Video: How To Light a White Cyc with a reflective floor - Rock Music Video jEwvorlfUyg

Hey guys, what's up? My name is Matt Workman for Cinematography Database, and today we're going to be talking about lighting and shooting a Whitesake music video. This is kind of a hybrid video where we're going to talk about lighting and talking about camera work because the music videos, the DP really gets to be the artist quite a bit, and you have a lot of control. So hopefully if you're going to try to approach a music video like this in the future, that this will help you in some way. So before we get into the lighting and the camera work, I'm gonna say that this is a music video at around I would say the three like the two to three star level of execution now It's the high two stars of course for indie stuff And it's like probably pretty moderate for a three star music video, which there aren't that many of these days
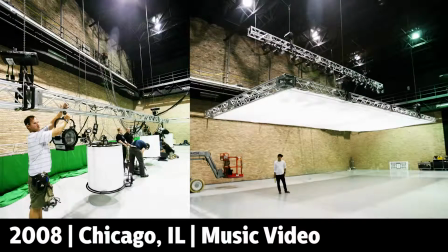(0:41)
I'll say that for some context This is gonna come off as a humble brag that about one or two years out of college I was shooting music videos this big and bigger not super
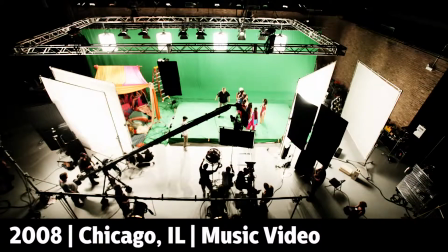(0:49)
frequently but I was shooting them every once in a while. I'll flash you some photos. One of them was for Akshay Kumar, who was a Bollywood star, and Snoop Dogg.
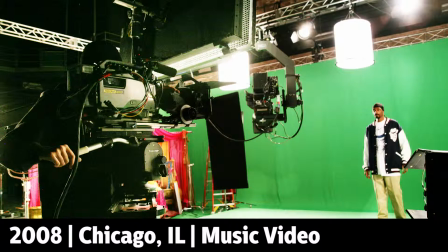(0:57)
This was in Chicago at RDS Studios, or Stages. It's actually a stage bigger than this, because this back wall here is about 100 feet wide, and about that many space lights. We actually had more lights than I'm going to be using here, and on that music video,
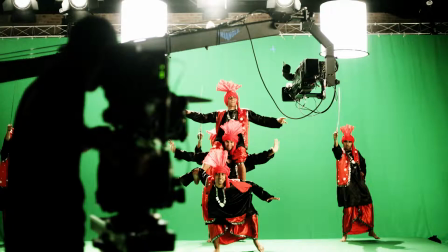(1:10)
we had a Jimmy Jib and I think four cameras with a dolly, a slider, or a bunch of different operators. It was a big job. Long story short, if you end up in a situation like that, I had to do a lot of research to be able to prepare myself to be able to light that and shoot it. And I hope that if you get yourself in a situation like that, that this video will help you out because I needed help back then. So that's why I'm doing this. So let's get right into the lighting and the camera work. So let's look at this stage here.
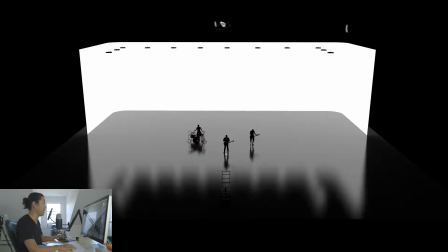(1:36)
So this stage, like I said, this is a hundred feet right here. That's about a hundred feet long, which is a big stage, but it's not the biggest there are bigger ones um let's see what else here they're hard to see but these are space lights they're white against white so it's not the best but there's one two three four five uh i screwed up
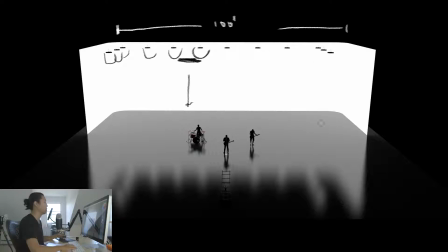(1:56)
six seven eight nine ten eleven twelve and that's rough so what you'll realize hopefully is that we have this very bright white wall and what we want to think of this is not a white wall that has light against it we want to think of the entire cove as a light source like
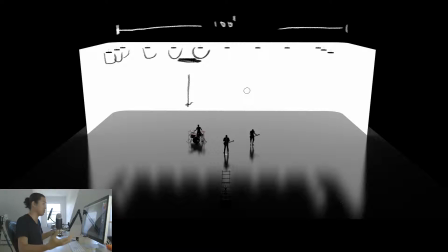(2:11)
if it was a gigantic led wall of leds and it was emitting light that's the way you want to think about it moving forward at least that's the way that i think about white psychs now what's special about this white psych is that the floor here is not white and it's not matte
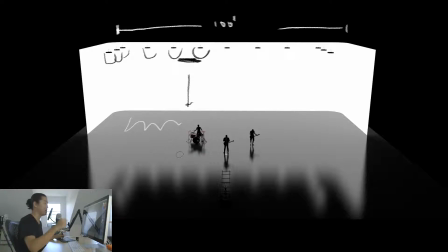(2:24)
paint like a like a like a psych that has a floor in this case this flooring is actually black plexi or black rubber mat which is what i've used on my bigger music videos black plexi that big would be very expensive i've actually done music videos about this size where we've used this rollout rubber mat that seams up very well, so you don't see the seams, and it's reflective and black just like this is.
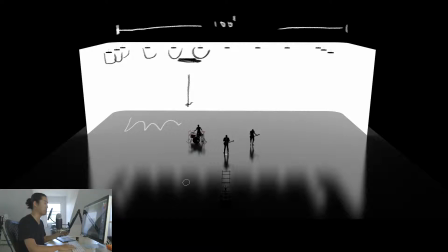(2:44)
So this is kind of a black mirror, it's black plexi, it's black plastic, that's what the floor is. And what you'll see here is that, especially from this high angle, is that this black floor picks up the reflection of the white wall. It's slightly grayer, and there's something happening with the Fresnel effect, but I'm not going to dive into the Fresnel effect on this video.
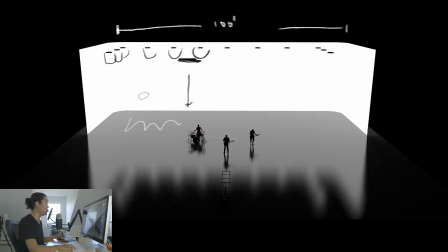(3:01)
Just look at this though, pretty cool. So they are in full silhouette. The only light source here are these space lights and this back wall. So they're in full silhouette because there's no light from the front. So the first thing we're going to do here is we're going to add this over here.
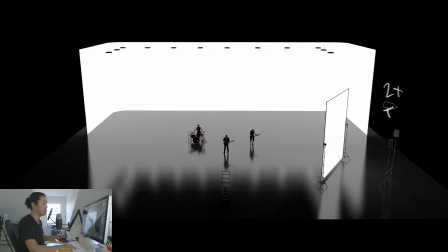(3:15)
And this is going to be two Arri T12 12K tungsten Fresnels. Both of these lights are going to shoot into this 20 by frame here. This is a 20.
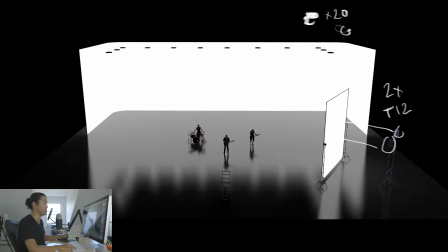(3:29)
Wow. I should use a smaller pen. This is a 20 20 by 20 grid cloth right here. And that is the only active light we're going to be using on this music video. It's coming from the side. And then let's look, let's look through the camera at what effect that has.
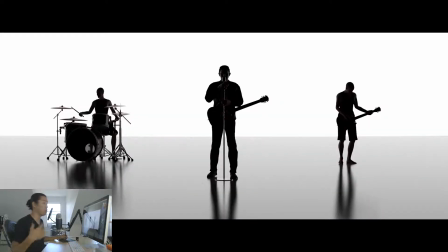(3:45)
So here is the shot through the camera with no lights on or just the psych lights, no, no key light yet. Right. So full silhouette, but what I want to pay, what I want to call attention to, uh, is this horizon line.